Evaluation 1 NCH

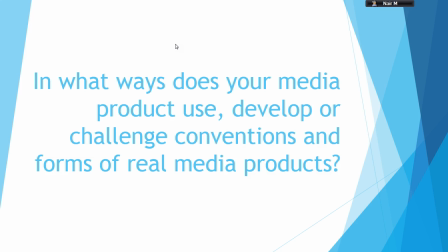(0:05)
In what ways does your media product use, develop, or challenge conventions and forms of real media products?
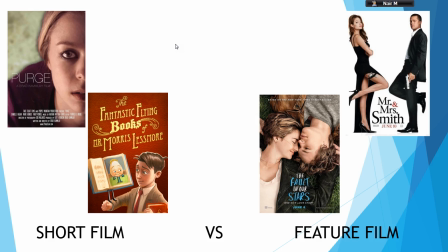(0:12)
Short films differ to feature films as they have different qualities. For example, short films are shorter than feature films as they are usually about 5 to 15 minutes. The storylines are simple, which means the audience can follow it easily.
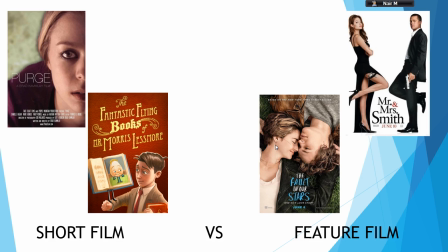(0:31)
Storylines also tend to be realistic, which makes the idea and theme more noticeable. And lastly, short films use a single idea throughout, making it more straightforward. My media product follows these conventions as the film is about 7 minutes long.
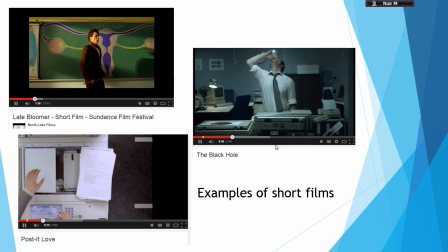(0:48)
Its storyline is also very simple to understand as it is about a young girl who cannot fully express her passion for football. Apart from that, she's also bullied because of this, as her peers do not understand why she does not follow the stereotypes of a typical girl.
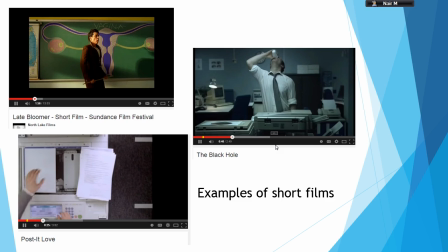(1:05)
They constantly mock the way she looks and underestimate her abilities at football until one day she proves them wrong and realizes that her lucky blue glasses can change everything.
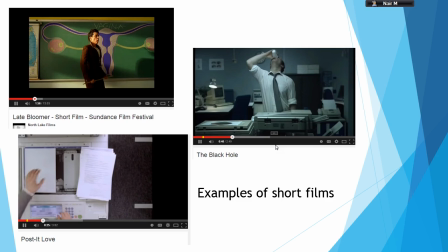(1:18)
The unrealistic element about the film that makes it more interesting is the idea of Susanna's lucky glasses, which changes her destiny. The whole film is mostly based around these glasses,
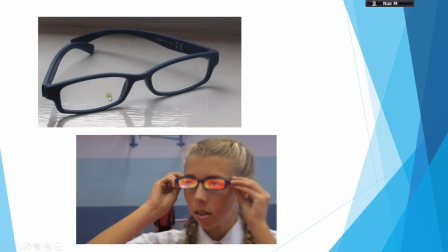(1:29)
and the short film shows the contrast of her skills before and after, so it becomes easy for the audience to compare. The location does follow media conventions as Susanna is portrayed as a schoolgirl.
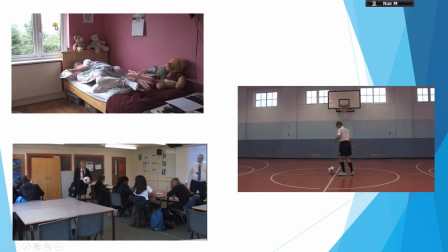(1:46)
The film contains elements of this. At the beginning, the film starts off in Susanna's bedroom, which is pink, a stereotypical room colour for a girl. But the poster in Susanna's room contradicts this as she's shown to admire the poster of David Beckham. This poster that we see at the beginning sets the tone for the rest of the film.
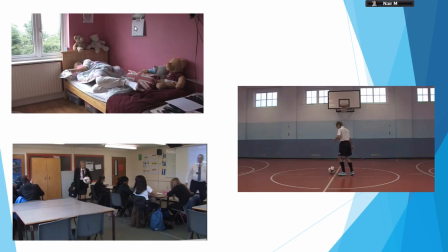(2:06)
Susanna's bedroom is similar to the main character's bedroom in Bend It Like Beckham. Another location used is the school, as Susanna is portrayed as a schoolgirl. She's shown to be in school where the settings of classroom and hall are used.
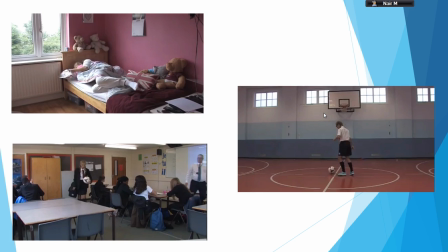(2:21)
Just like in all short films, we kept our settings to a minimum as we only showed Susanna's bedroom and school.
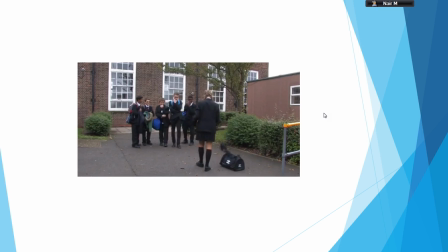(2:32)
The music also follows the conventions, as when Susanna is in her bedroom, the music remains quite upbeat and almost sounds game-like, which adds to the suspense of what happens later in the film.
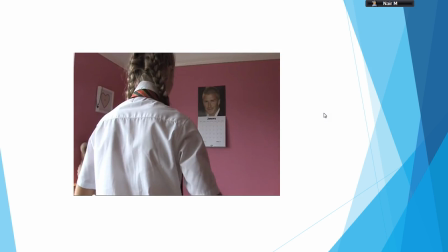(2:42)
When Susanna is in the alleyway, the music changes and becomes more dramatic and adds more effect onto this scene, and this is where we know something's about to happen.
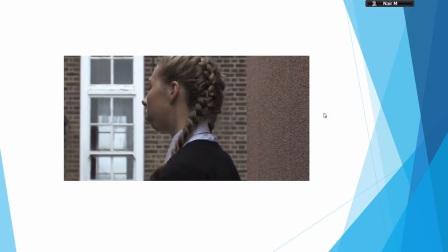(2:51)
The audience become engaged and the suspense is increased.
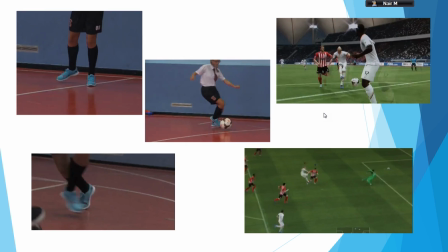(2:58)
During the football scene, the music is now upbeat and complements the fast-paced action. However, a way that media conventions were challenged is that we did not use music throughout the bedroom scene, as we wanted tension and suspense to build up towards the end.
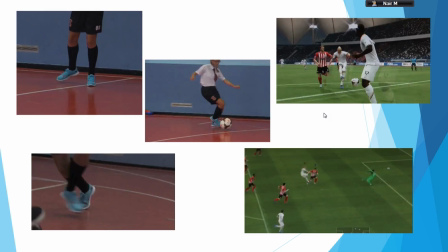(3:13)
Because of this, it makes the audience more engaged as it becomes more realistic and they wonder what will happen next.
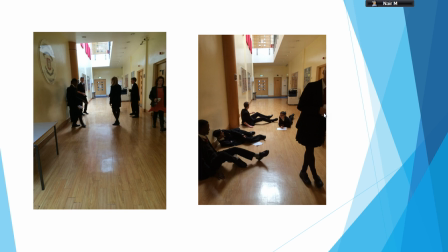(3:21)
Acting and costume also follows the codes and conventions for this action film, as real young children are used, which makes it more believable. They are also shown to be in school uniform, which makes the audience more aware of their age and the things that are happening around them.
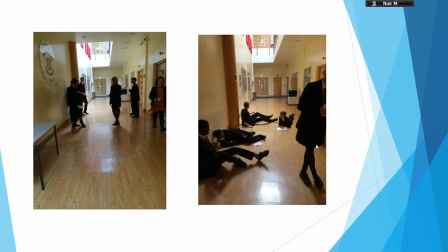(3:37)
The audience can understand the emotions of all the characters and can tell what they are feeling.
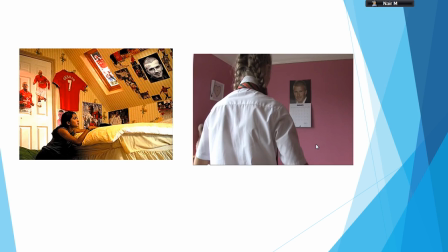(3:42)
A way we develop media conventions can be seen in the storyline. The fact that a game-like feel was added to the film, reality and the game being cut back and forth, which made the film unique.
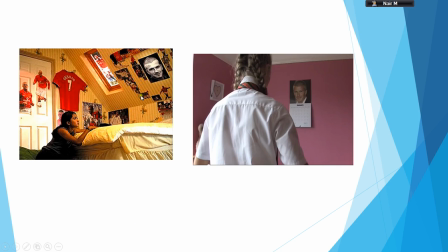(4:00)
Our film was compared to films such as Bend It Like Beckham and Scott Pilgrim vs. the World.
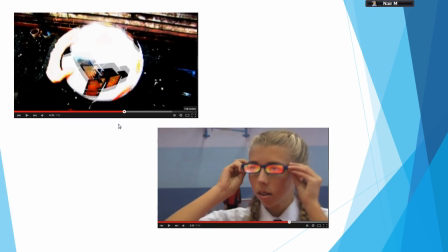(4:07)
The reason it was compared to Bend It Like Beckham is because of its similar storyline.